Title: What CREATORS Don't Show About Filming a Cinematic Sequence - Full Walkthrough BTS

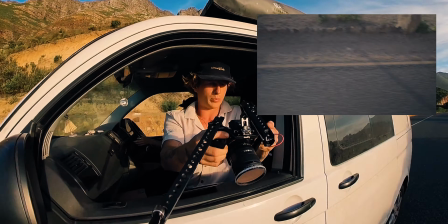kind of like this and that's just going to be like an opener okay next location is this really
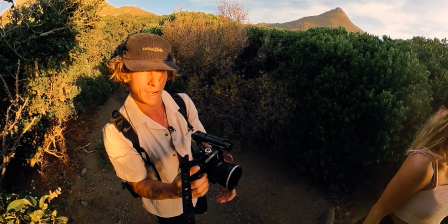cool like beach setup we got some crazy rocks and as the sun goes down we're just going to shoot here and we're going to shoot at the water as well we're going to start off
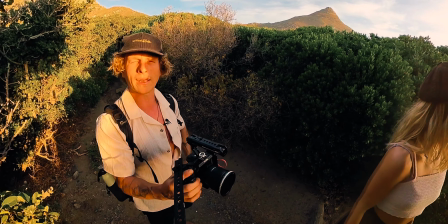i'm still in my 20 mil lens it's nice and wide so we can like get this whole landscape in we're just going to get a nice shot
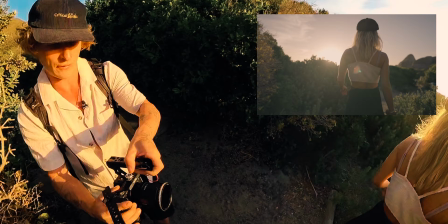of ellie kind of walking out here so ellie you can walk i'm just gonna do my best to keep it stable but it doesn't matter too
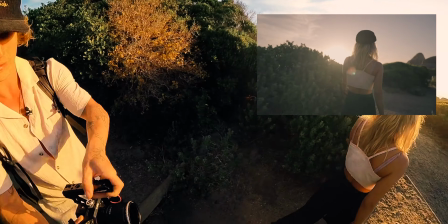much i'm gonna favor the sun so i'm gonna keep the sun like kind of behind
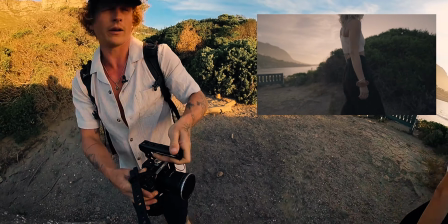early um let's keep walking down here and shoot into the light
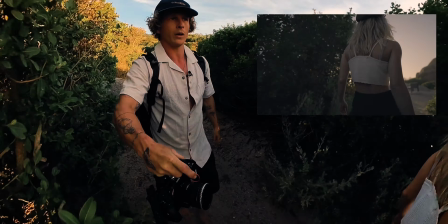being on shadow side because i think that looks pretty cool and
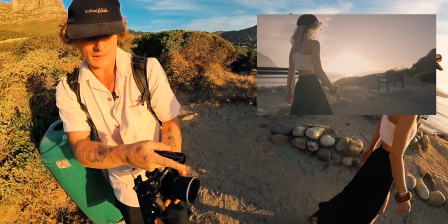i'm not looking to capture like any super perfect shot i just want to get
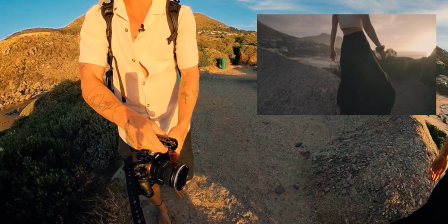a wide variety here and i can cut these together later on and pick the really like good bits out of it see
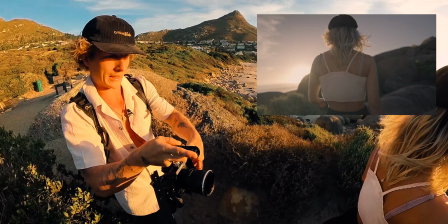this is cool and i'm just going to like close ups and wides get
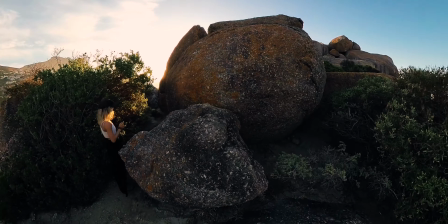some foot action okay that's cool gonna get a cool one of ellie kind of going through this thing with the sun like flaring out the whole idea that
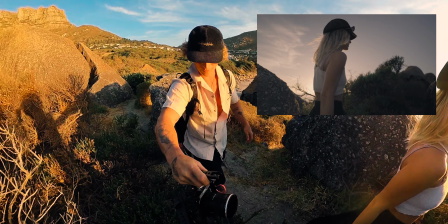what i'm going for here is like sun flares and everything coming out past ellie so shooting her shadow side uh is to look the best for this so if you want to walk through the nicely and i am shooting everything in 120 so we got some nice slow-mo vibes super
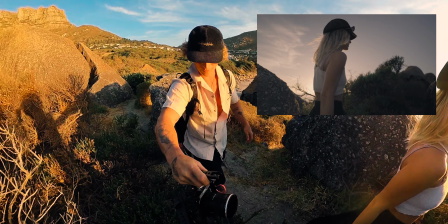cool just trying to stay on this side as much as i can yeah keep going all
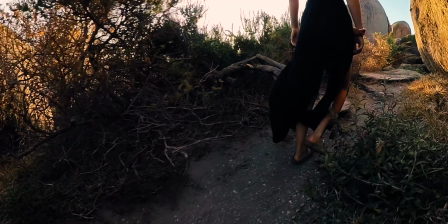that cool low ones these floaty pants are gonna look sick in the slow-mo action
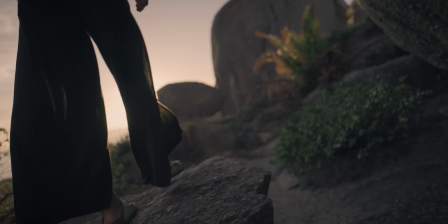and stay to the left of the path as much as you can ah let's get something cool here i'm
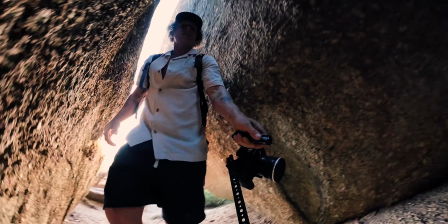gonna to see if I can come out of this cave and frame Ellie up.
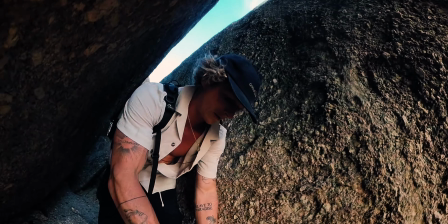It's a little tricky with the side camera. This is sick.
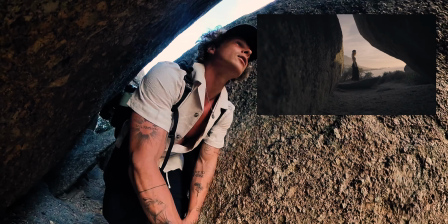Okay so just kind of slow movements like you can turn and flow.
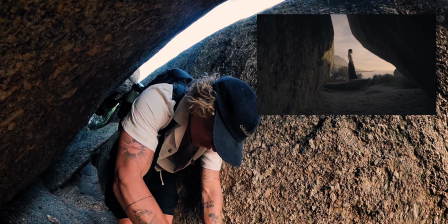I always try to get Ellie wherever I'm shooting to try and just do little movements to make more interesting.
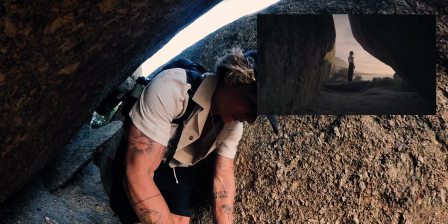Okay you ready?
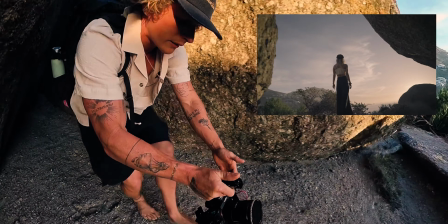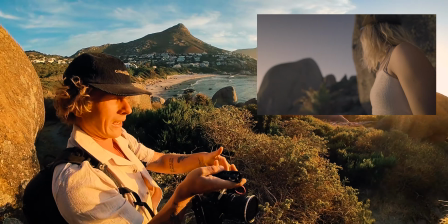Sick one.
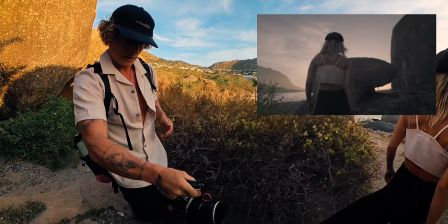Okay it seems like I'm doing a lot of the same thing and it's kind of stupid but some of these shots are going to turn out really nice let's actually go this way and we get some
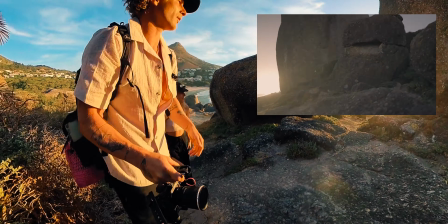really nice flare through there like from here
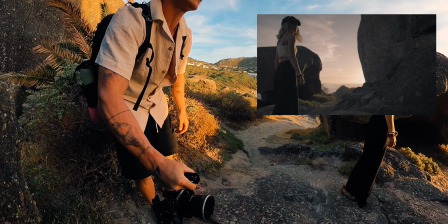and to mix it up i am not going to follow ellie now i'm going to do a straight slide so you can just walk out there got that sun
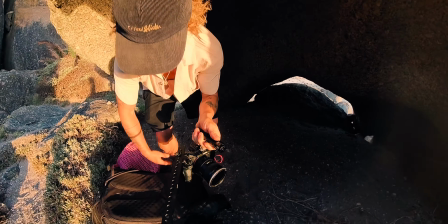flare popping okay i'm going to do a little lens swap because i'm still on my 20
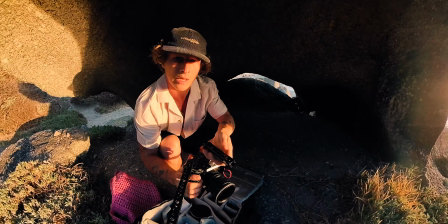mil and it's nice it's wide i can see a lot of what's going on but i'm going to swap over to my 24 to 70 my
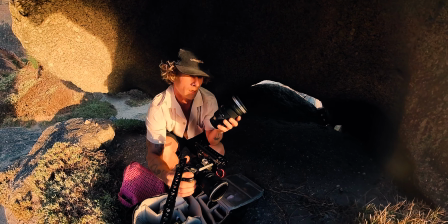sigma lens um it's going to let me get some nice details and stuff of ellie and kind of just play around a bit more with what's going
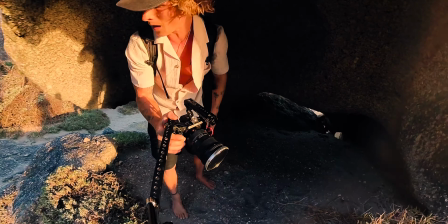on here some of the compression and stuff like that so let's swap it over i'm being pretty opportunistic here and just kind of seeing what i
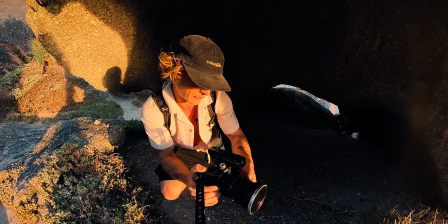see and trying to shoot those things so i'm not having too much of a plan i do have some shots in mind that i want to get
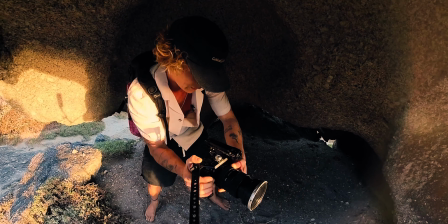um but i'm also just kind of seeing the opportunities that are around Ellie for this shot the opportunity we're gonna
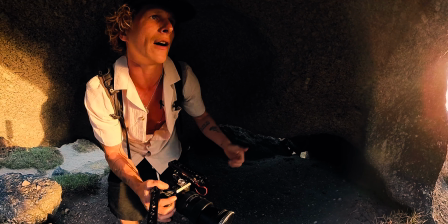take is let's get you if you face the other way like facing that way and if you look back like that like kind of over me it looks really nice and I'm gonna
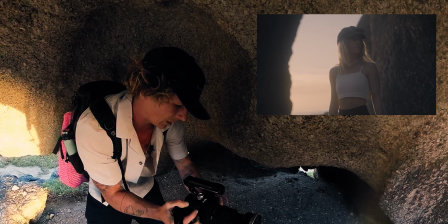kind of get your face so you can just move around freely yeah and you can look like past me and then back
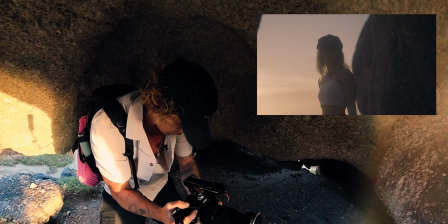look past me again yeah and you'll notice I'm just like kind of repeating the same things here and then I'll just take a